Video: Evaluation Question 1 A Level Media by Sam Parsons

As a group, we chose the film subgenre psychological thrillers for our teaser trailer, as we were inspired from contemporary media texts such as the television show Black Mirror. What gripped us most about Black Mirror was the thought-provoking effect it had on us, and we tried to use that aspect in our trailer with a complex narrative that involves multiple characters which represent different parts of the protagonist's character.
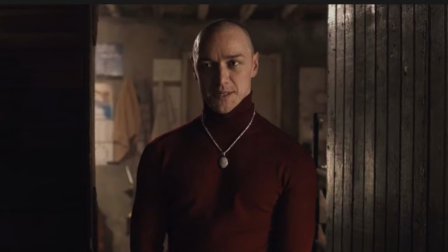We also looked at some teaser trailers of the same genre, such as Split, Shutter Island, Psycho, and Silence of the Lambs.
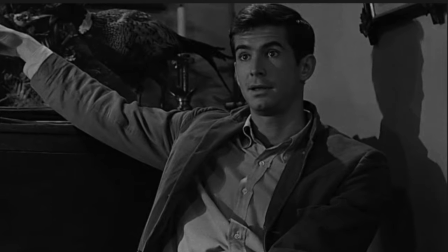From these trailers, we noticed the common codes and conventions such as the dim lighting,
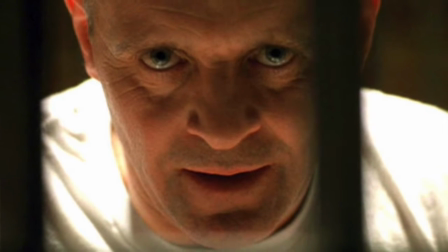a male protagonist who display mental instability, continuous violence, and death, which we brought into our trailer.
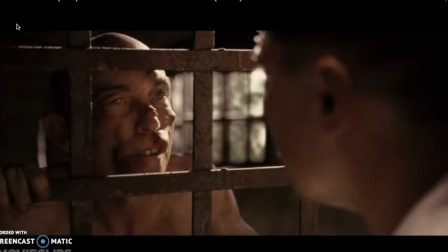One of the main codes and conventions of a psychological thriller is dim lighting, which we noticed through analysing the trailers of Silence of the Lambs from 1996,
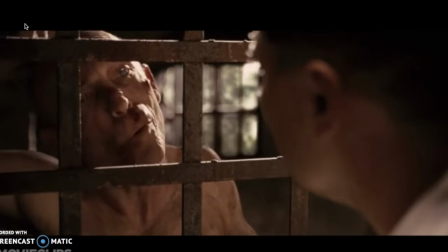Shutter Island from 2010, and Split from 2017. The effect of dim lighting is used in all four film trailers we studied,
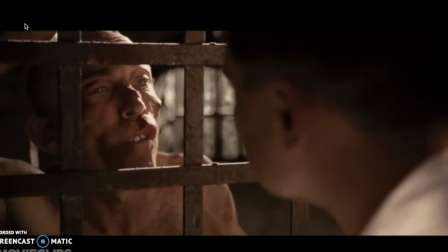as it is a way of showing the character's dark side, and to create a sense of unease amongst the viewer.
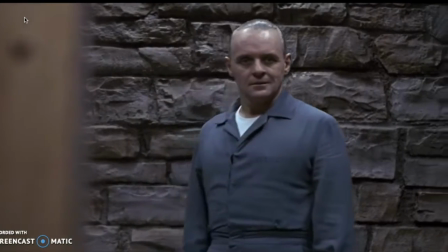This is normally associated with psychological thrillers because this creates a fear of the unknown through the darkness,
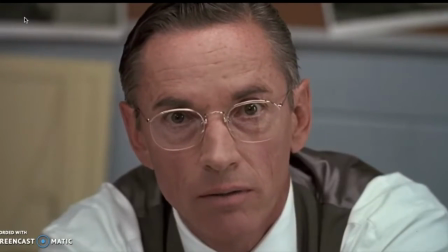which we also used in our trailer by choosing dark locations and using minimal lighting.
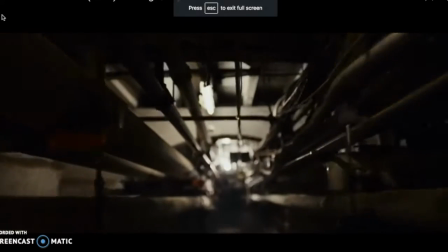Another common code and convention of a psychological thriller films is the location.
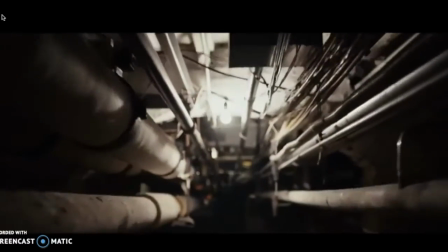As noticed in the 3 trailers we studied, there is a recurrence of the use of rundown building locations, inside and outside.
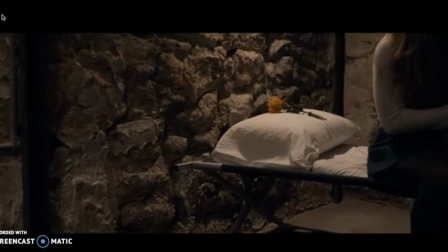We took particular inspiration from the film Split, where the location was in an underground abandoned basement with dim lighting,
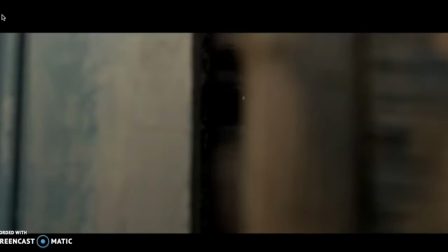showing how it was very excluded from society.
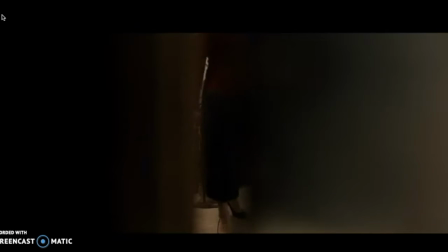We wanted again to have a similar effect on the viewer, which makes the audience feel as if there is no escape for the character.
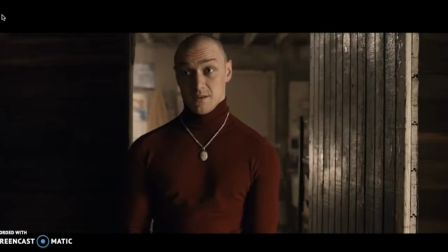This is also clear in the 2 other films we studied, being Silence of the Lambs and Split,
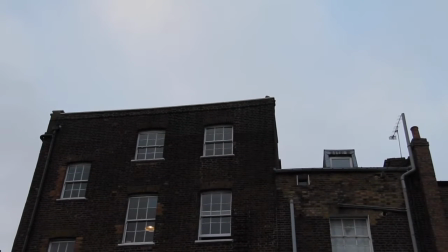as the dilapidated location also personifies the insanity of some of the characters within these films.
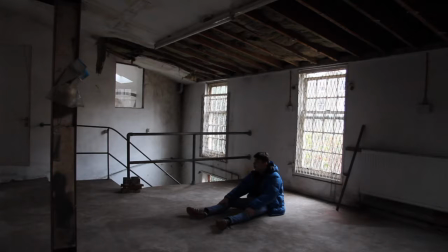It is also of an uncomfortable effect on the audience, as it is usually a place associated with horror, meaning danger is imminent.
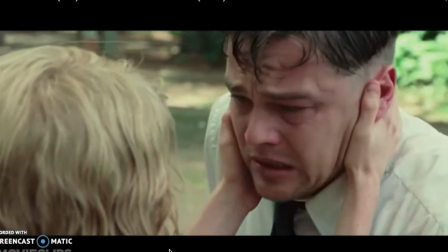Another key feature of psychological thriller films is a male protagonist who has a troubled background which triggers their actions.
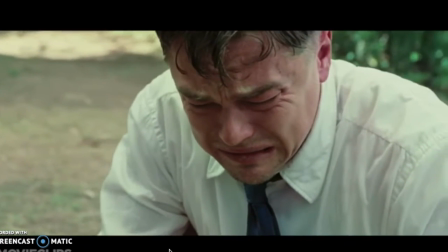This was made clear in Shutter Island through the main character of Teddy Daniels, who traumatically discovered his wife drowning his children,
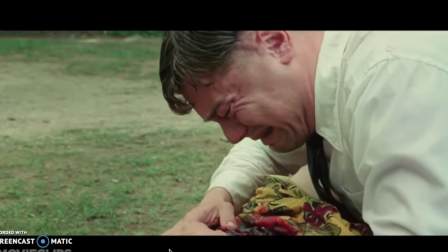and who also had flashbacks of his experiences liberating a concentration camp in World War II.
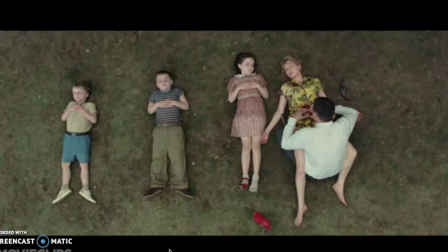This is also clear in the other film studies such as Silence of the Lambs, as it gives the audience a gradual insight into the reason for the mental instability of the main character.
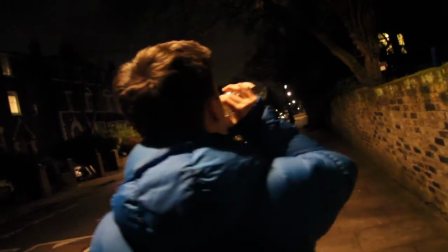This is seen in our own trailer through our protagonist's addiction to alcohol, which eventually leads to his health getting worse and then entering into a comatic state.
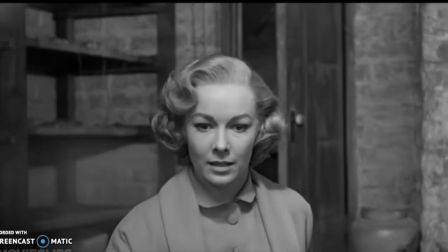These codes and conventions are highly important as it creates the intended effect of a psychological thriller, which is to create suspense and confusion amongst the audience.
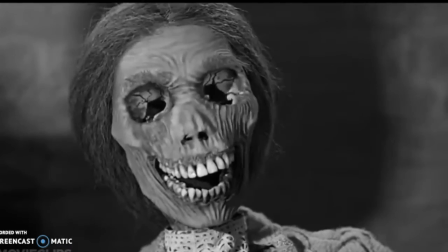It also helps the audience understand what type of film they are watching. When the genre of the film is clear through the depiction of the clear genre conventions,
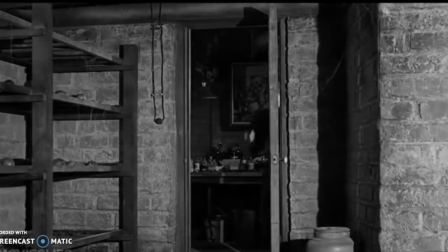then the audiences who are particularly interested in that genre are more likely to watch the film.
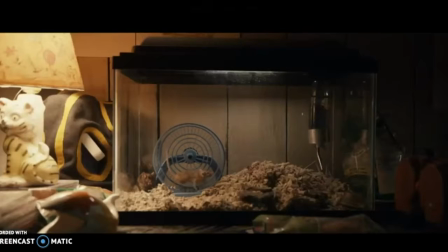We also tried using similar music to that of Split, as the high-pitched non-diegetic music creates an uncomfortable viewing experience.
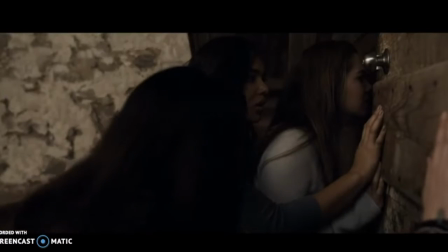This is something we wanted to bring into our product and took particular inspiration by. In our research of real media text of the psychological thriller genre,
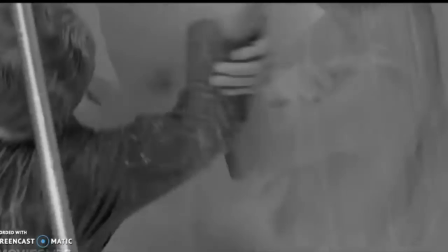we also noticed the use of a crescendo at certain points in the film, which was normally in scenes of high tension.
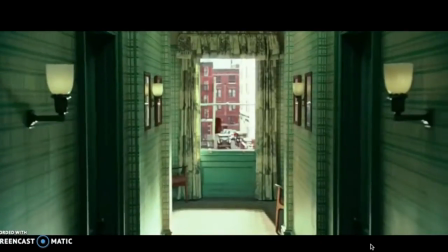As well as music, we noticed in all 4 trailers that there was a series of quick editing to show continuous action in the film.
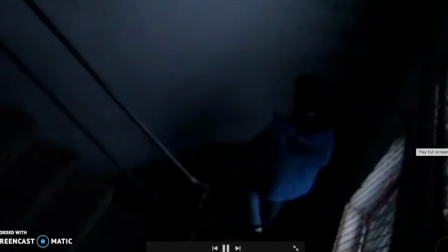We also used this effect in our trailer as it gives the audience more of an idea of the plot of the trailer, and it also shows that there is drama throughout, keeping the viewer engaged.
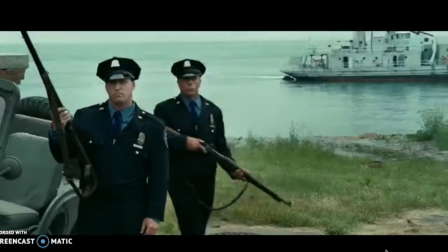Another code of convention we noticed after analysing other real media texts of the psychological genre was the male protagonist.
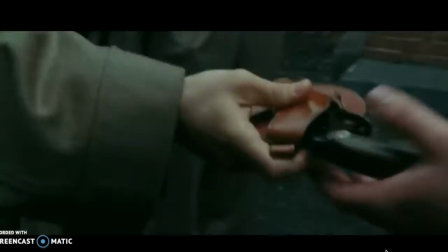The protagonist appears in almost every scene of the production, as this is common in psychological thriller trailers, as this character is the main focal point of the narrative.